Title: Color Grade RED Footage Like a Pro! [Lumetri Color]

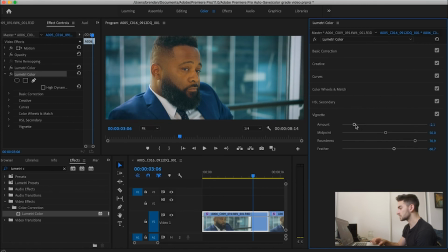That's pretty nice. Maybe increase the roundness a little more, drop the amount. And that's just up to your personal taste. If you want it to feel a little bit darker, a little bit more dramatic, then you can start messing around with a vignette, or you can do your own custom vignette.
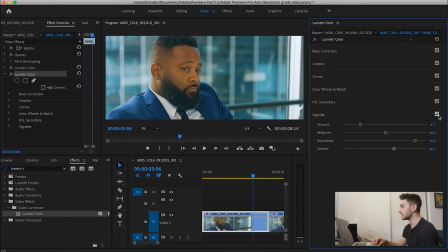It doesn't have to be in the Lumetri Color Tool, but that's just to show you kind of, you know, what its capabilities are. Now looking at this a little bit more, I feel like I want it to have a little bit more contrast. Yeah, maybe just a little bit more contrast.
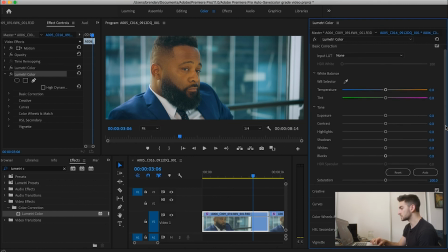So I'm gonna go back into the basic color correction, and we are going to basically just go to contrast and start pushing that. You can do it this way with just increasing the contrast like that, or you can come to the curves and start adjusting the contrast from here.
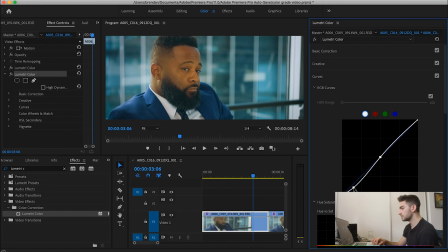So I'm going to do that actually. Basically, I'm looking at his beard and I want his beard to be a little bit darker. And as I do that, I'm feeling like his skin tones are looking a little bit dark. So let me bring up those scopes again.
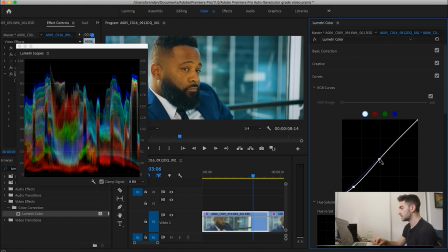All right. So now that the scopes have loaded, we're going to adjust the midtones here a little bit. And we're just going to bring them a little higher without bringing the highlights up too much more. Let's look at a before and after of that.
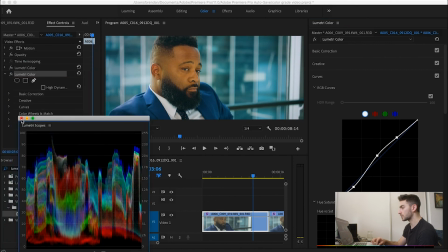So now we have quite a bit more contrast in here. It's a lot punchier.
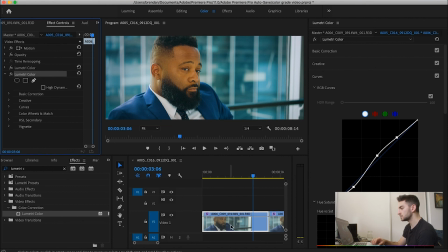And it also feels a little bit too, maybe a little bit too green to me in the tint. So I think I'm going to go back to basic correction and just add a little bit more magenta into this image.
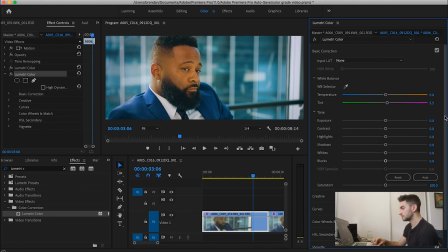And perhaps it's also a little bit too saturated overall, so now I'll drop the overall saturation a little, just a hair, from 100 to about 94.
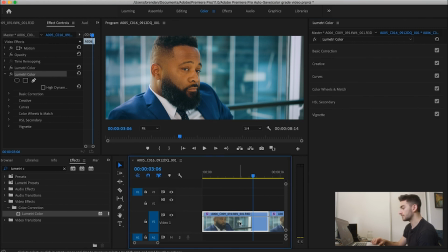And that is starting to look really nice. I'm starting to really feel that. So let's look at a complete before and after.
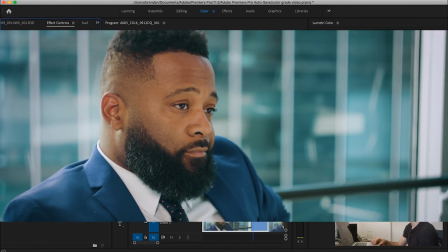So this is after, and here's before. And here's after again. So
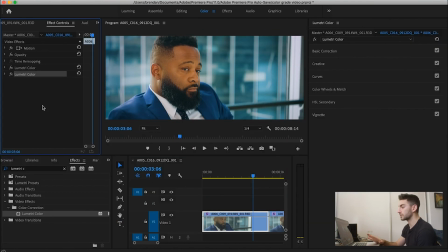There's a little bit of a look at how to color correct and color grade red footage. You can see it's really easy. All right, so that's pretty much it. Thank you guys for watching. I hope you guys learned a little bit more about color grading today. If you have any other questions, be sure to leave them in the comments and I'll totally answer as much as I can. So thanks for watching and I will catch you guys in the next one.